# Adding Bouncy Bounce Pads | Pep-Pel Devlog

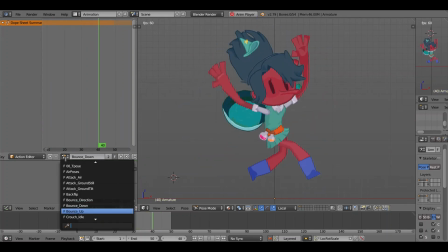(8:05)
I was originally going to have these being poses the players blended between, but it became way too complicated to animate each of these animations and
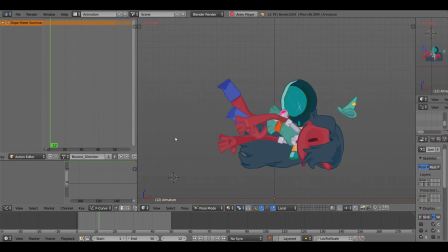(8:14)
accommodate for any level of blending based on the direction you are being pushed between. For example, being pushed diagonally upwards and right would have a blend between the upwards and the right animation, but as you can see, the animations for being pushed in different directions are completely different and wouldn't blend between very well.
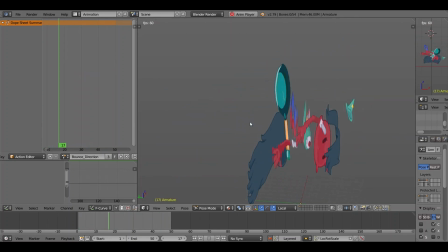(8:32)
So it made more sense just to make 3 separate animations, and while there may be some visual nuance lost when the player is bouncing in an upwards and right direction, they will be more detailed animations. So I think this is the lesser of 2 evils.
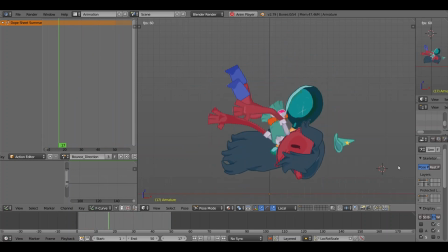(8:47)
The animation has less complexity in which direction you are being bounced in, but the animation itself can be more complex visually. Now I know what you're saying, why not just make a diagonal boosting animation? I probably should have made a diagonal boosting animation.
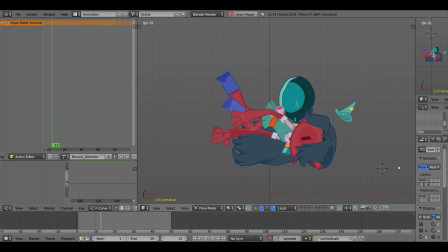(9:04)
Anyway, so the animations are being boosted upwards. This is your character squishing out very tall, so they are going upwards. Whole lot of squash and scratch in this animation. This is your character squishing around.
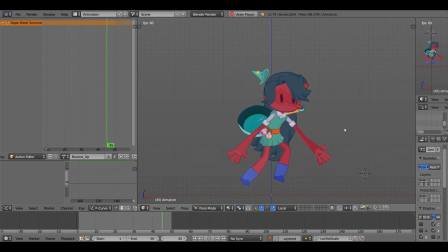(9:16)
This character, if you are not familiar with them, I made specifically to be squishy and stretchy, so they bounce around a lot in the animations. This is shown a lot in the boost animations. It's them hitting the panel, squishing down, and then stretching very high up and boosting upwards,
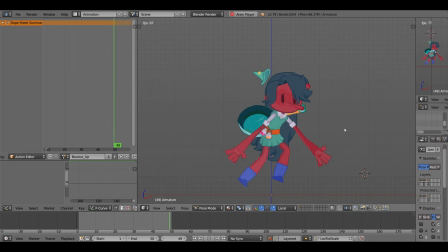(9:33)
and then falling back into our regular air fall pose. The same is for the boost down animation. This is you stretching downwards, but you're tilted, and then you tilt regularly. You change the direction, so this is you being pushed head first into the ground.
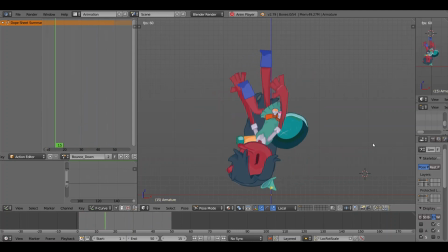(9:49)
I sure hope I don't put a bounce pad right by the ground so the player lands head first onto the floor and dies instantly. The player is boosting headfirst downwards, they tilt and then they return to their regular falling animations, and then these boosting side animations.
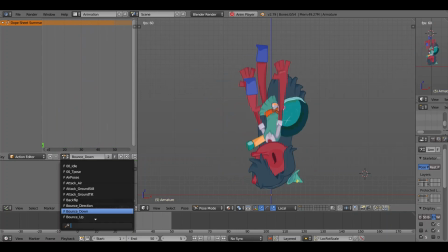(10:06)
Mwah, chef's kiss. This animation I'm a really big fan of.
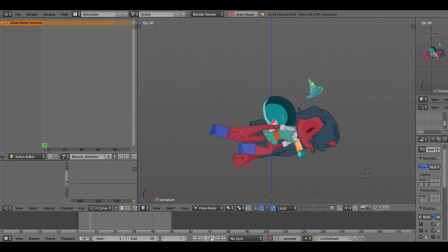(10:10)
I think it reads very well, I think it looks very fun, I like it a lot, it's a good animation. The player is boosted right, they're having their player model stretched again, and they're doing a nice little front flip.
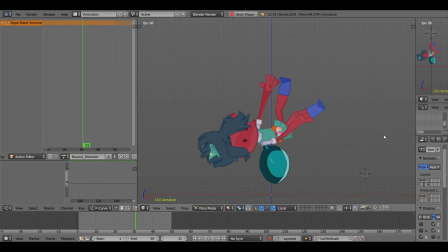(10:24)
Here's an animation tip for you. If you add a flip, a back flip, or a front flip to any animation, it's good. It's just a good thing to do. Add a bunch of flips to your game. Do it!
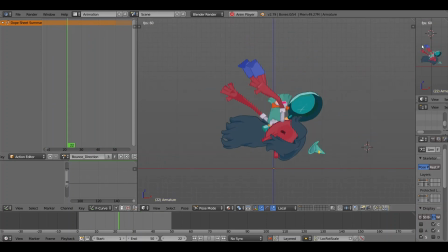(10:37)
And then these animations have their own animation events. For example, the front flip has a nice little whoosh sound that is played as the player is flipping,
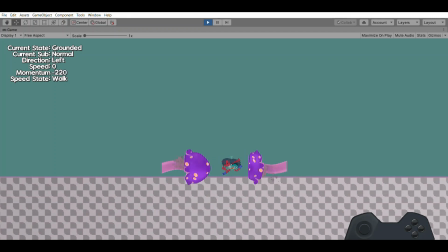(10:45)
just to have some visual audio feedback as the player is moving. I'm realizing now that maybe doing an entire devlog about boost pads and mushrooms was perhaps not needed.
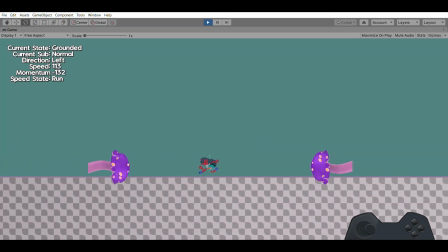(11:01)
Maybe this all goes without saying. Maybe, just maybe, this is the most redundant, obvious devlog I've ever made. Hope you liked the video. Bye.